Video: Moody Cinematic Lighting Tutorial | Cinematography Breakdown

behind this that you can't see and that sort of gives all of our subjects uh some pretty natural looking light actually um and that is one plus of having white walls is that if you just blast a light like in the opposite direction at a wall he kind of act as a huge soft box and it i kind of used the motivated light from those coming from this window because there's a window to
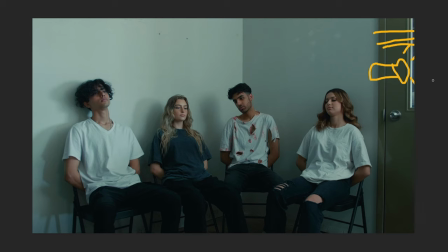8:31 this door and they're like windows right beside that uh where the sunlight was kind of pouring into yeah so we had to make it work with the white walls and i think
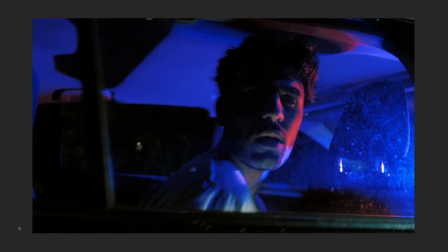8:39 we did all right this is a really interesting shot here um i really like the wide angle look uh for this shot it really puts you in cam shoes i feel like as he's being pushed into the cop car so i find the composition really works well with the i believe is at
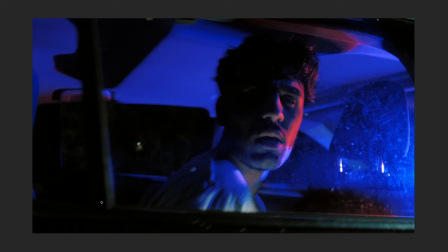8:57 about 18 millimeters on the sigma 18 to 35 and then for lighting i believe my friend josh put a little aperture mc uh under this or like kind of in the compartment uh with this door here so then that's kind of filling in some these shadows here but i feel like it still
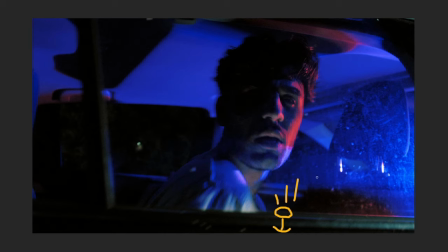9:16 actually looks really natural but i feel like it gives him a lot more shape rather than just being like super dark other than that there's just like some leds uh outside of the door here but they don't make a huge difference here um because most of our lighting is coming from the cop car lights actually which are
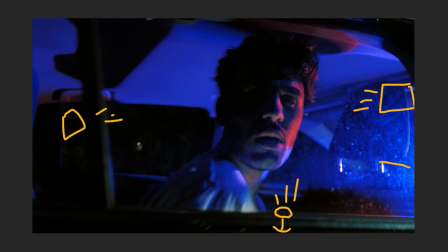9:35 planted right near the kind of dashboard of the car here which is just giving us this perfect like half face lit up sort of look here on the far side and again this is like really a technique
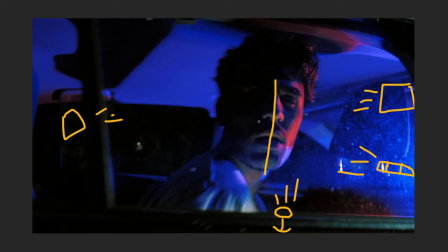9:52 that they would use in movies where it is that far side key which creates a super moody look we can't see half his face I think for next time maybe it would have been nice to get some sort of like eye light so that you can still kind of make out some of
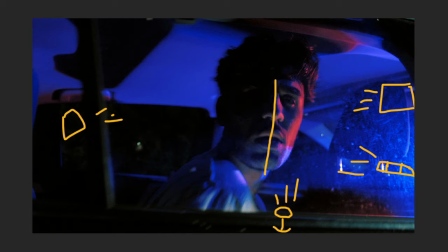10:09 those features um but man just this like super moody look so i really like how the police lights worked out for this shot and this shot just has so much depth to it uh with the whole car being lit up with these lights and then his hair being super dark and then we
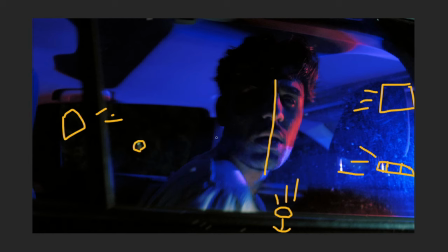10:25 have like even some little ambient street lights in the back here and yeah just this whole atmosphere so yeah so for this project i was mainly using the lumix gh5 and the sigma 18-35 and then the canon nifty 50 50 millimeter f 1.8 and yeah just a super fun project to work on really got to experiment with a lot of new techniques for lighting including a softbox which I actually got like right before the shoot and just worked out super well
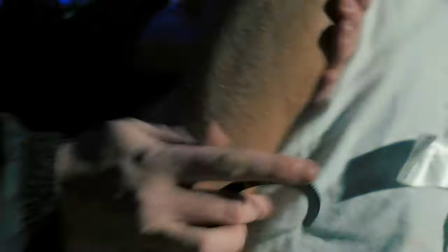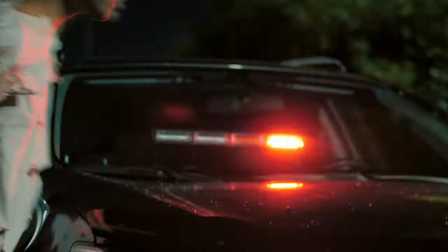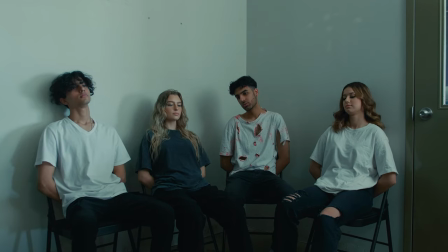Kyle next please can
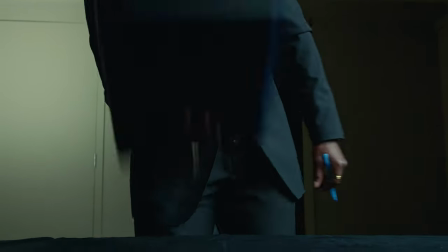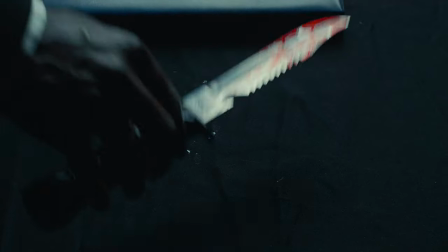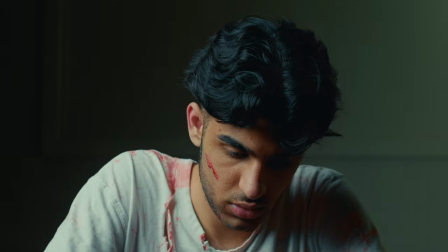11:31 you explain this why did you stop it so
yeah guys I hope you found something helpful out of this video it's really exciting to be able to share this journey with you guys and learn along with you hopefully and just continuously improve on my lighting and cinematography and all of that be sure to give this video a thumbs up subscribe to the channel if you're new and if you want to check out more tutorials I've made then you can check out the playlist right up here and you check out